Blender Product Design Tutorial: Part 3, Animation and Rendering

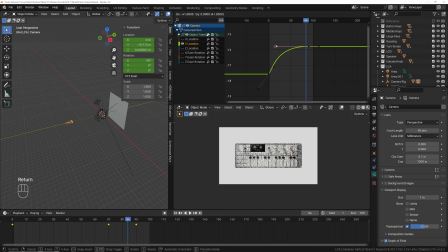And then bring this out because we don't want it to be a jarring end. So let's do this. It's still a little bit quick. So let's scale this up. Let's also bring this down to where it doesn't come in quite so much.
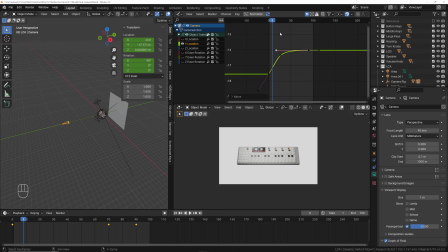That's part of the reason why it looks so jarring. So now we've got a pretty linear line. Much better.
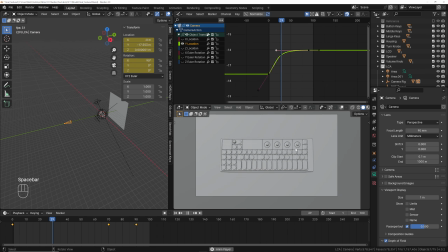So if I go into the solid view, you can really see the animation. The more experience you have with doing product animation, the more you learn that your curves and the speed at which your animations happen really makes and breaks the way that the product looks and feels.
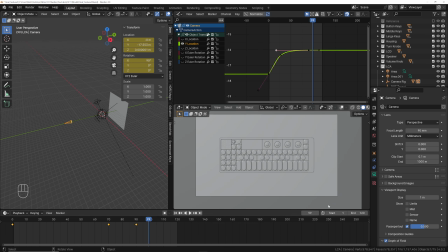So I'm actually going to set this to 120, give us a little bit extra time. And then that is the exact same process.
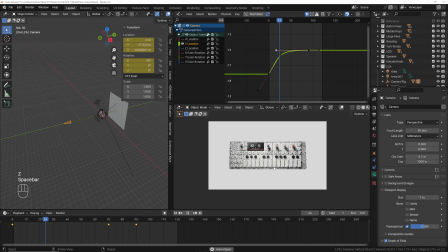So I would go into the rendered view. I would double check my lighting, oh, let's do one more thing.
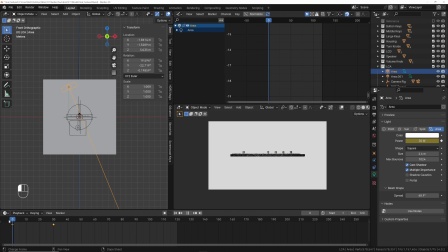Let's make this move just so where we have some variation on the shadow. So we've already set keyframes for the brightness, but I'm just going to go GX,
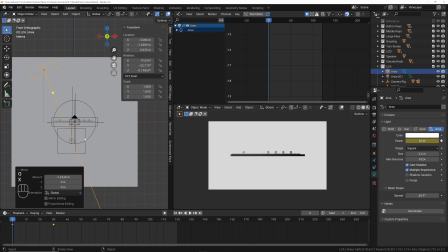or actually let's just leave this something like this to start. Insert location rotation, come out to frame 60.
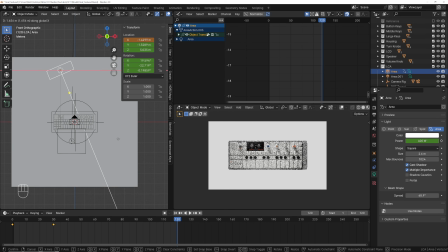We're just not going to move it a bunch. We're just going to move it enough to where we can see those shadows move just a little bit. So I'm going to set it here, insert location rotation. That's actually too far. I don't want it to be changing at the end. So let's bring it back to something like this. And then if you went into this light and looked at the transformations,
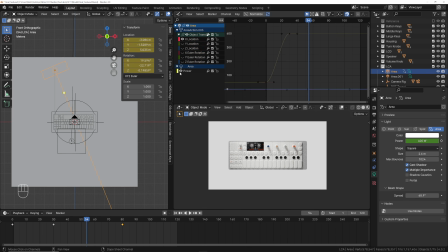the X location is the only thing that would have changed. So I need to turn this power one off because when I did the home to view it to normalize it, you can also do that by clicking normalize here. That's what the home key does. So I'm going to click A, and then actually I was saying on this one, it starts slow, speeds up, and then goes here, and then gives it just a little bit of movement on this,
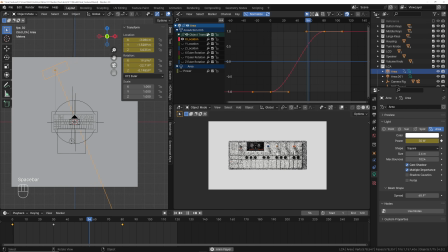and I actually like the way that looks. So this is the final shot. That's exactly what I would do to create these 3 shots, and then you can put them together in the editor of your choice. You can put them in together on something free like Canva. Blender has a video editing feature to where you can open a file in video editing and drop your files in and put it together that way.
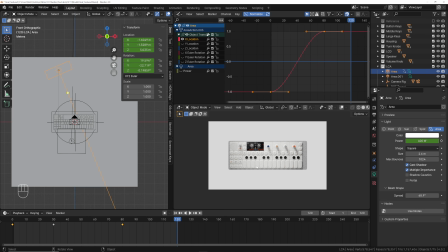I'm not going to go through the sound design and different stuff like that. If you're interested in a video in that, let me know. Also, for my next videos, I could do another tutorial, or I can talk about the way that I do freelancing as a 3D artist and what I charge and how those projects came about and how the last year has looked for me.
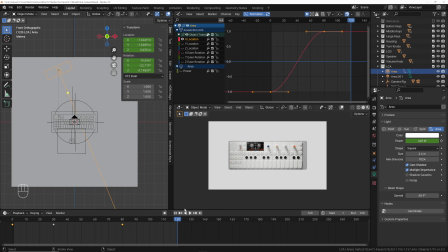So let me know what you think, which of those that you would be interested in seeing as I kind of make some more videos. And I really hope you enjoyed the Blender product design series, starting all the way back from modeling this whole keyboard from scratch, doing the texturing, and then also creating this full animation. So thanks for watching.
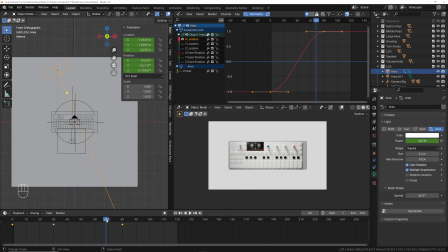Consider subscribing if you enjoyed it, and I will see you in the next video.